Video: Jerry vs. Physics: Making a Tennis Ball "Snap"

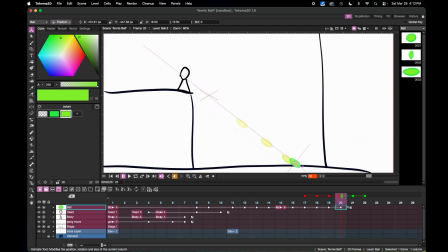Again, that's just helping it get that feeling of motion,
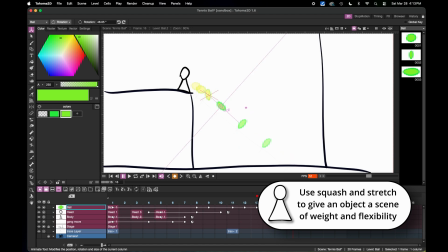and you can see me rotating here and just getting it in the proper position before it does that first hit for the first squash.
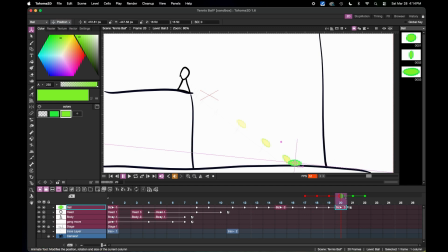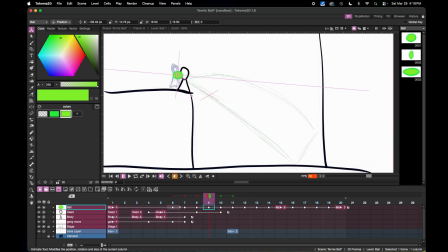I wasn't really completely satisfied with the original anticipation,
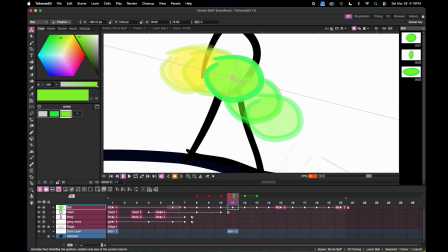so I tried to make it look like more like the ball was arcing just a little bit when he was getting ready to throw it,
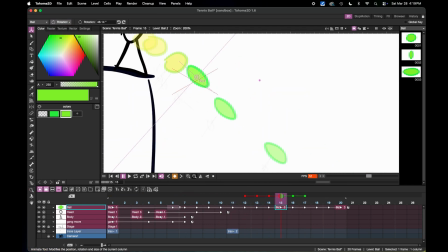and then went back into trying to get that timing of the throw correct.
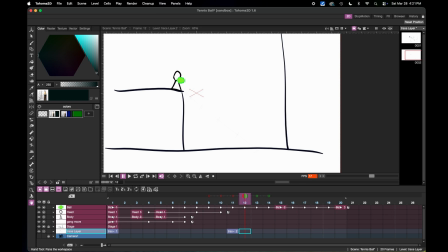And I finally was more or less satisfied with that first throw going along.
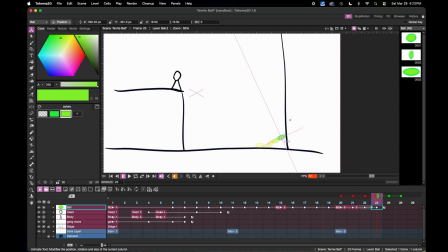The timing was correct. I got the squash at the very bottom of it. Then I started working on the angle of the bounce. And you'll see me work on that for quite a while, just trying to get it so there was a squash and a bounce and the speed of it bouncing up correct. And it took me a minute to get something I was satisfied with.
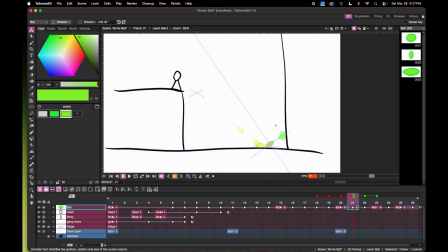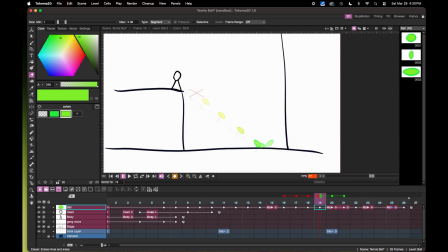Once I got that first bounce correct and I started moving into the second from the wall back over to Jerry, what you'll see here is me trying to get the speed, so the stretch mode correct,
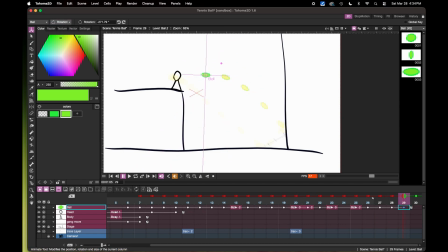and then trying to get the angles following along the arc correct. What I wanted to do is make it look like it was arcing properly, more natural,
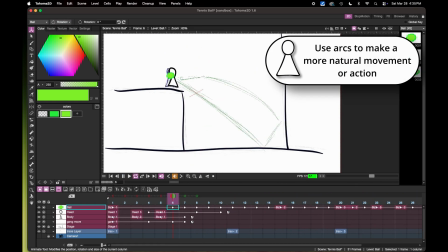and have the ball in the stretch state follow along with that arc.
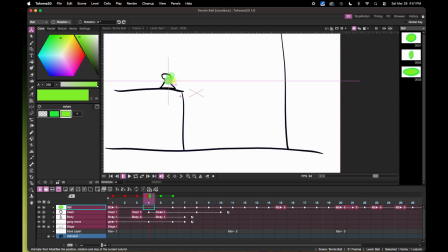Once I got the arc finished, did a quick just once over and made sure I was happy with everything. And then what I wanted to do is Jerry's sitting on the edge of that ledge there, and I kept adjusting his head so it looked like he was actually following the ball going down to the first and second,
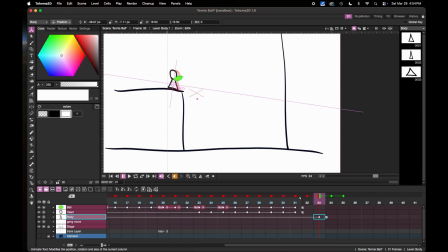coming into the arc. I just thought it would beat the hell out of him just standing like a dummy. I just wanted him kind of looking at the ball and something for your eye to look.
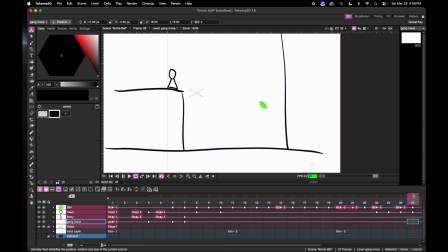Once Jerry caught the ball, I kind of wanted to reset the animation for a loop, so I had him do a little hop back to kind of get him into the original position,
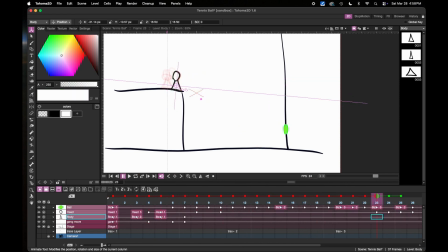but also help give the feeling of the ball having a little speed and coming down and him catching it more naturally. And once I did that, I just needed to get it ready to export.
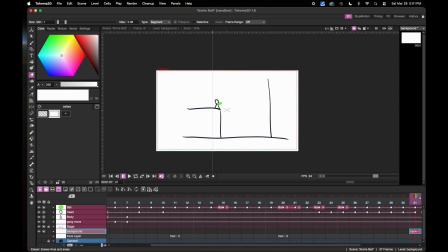That's when I noticed the background layer was transparent, so I did put a white background in there so that depending on what I was using it for, I would have a solid base.
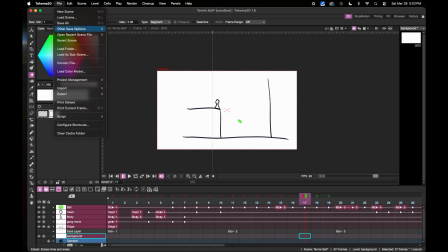And then save it out.
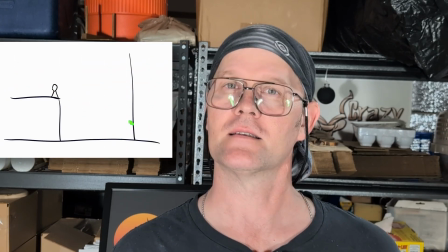So with Sprint 3 in the books, it was a simple exercise, but something that was necessary. Getting this down is going to help breathe a little life into Eep Doodle in later episodes. Next up, I'm going to tackle the pendulum swing with follow through and overlay. This is where things can get a little loopy. If you're following this channel, hopefully you've seen some of the pencil tests that I've been posting in YouTube Shorts. I've been doing some experimenting, just really quick animations, very loose, just getting used to the pendulum swing and the follow through. So if you've been following along with the 50 sprints, let me know how your timing's going. Share a couple clips with me. Let me know down in the comments. And as always, it does help the channel. Let's follow along with Jerry down here and hop on that subscribe button. We'll see you next week.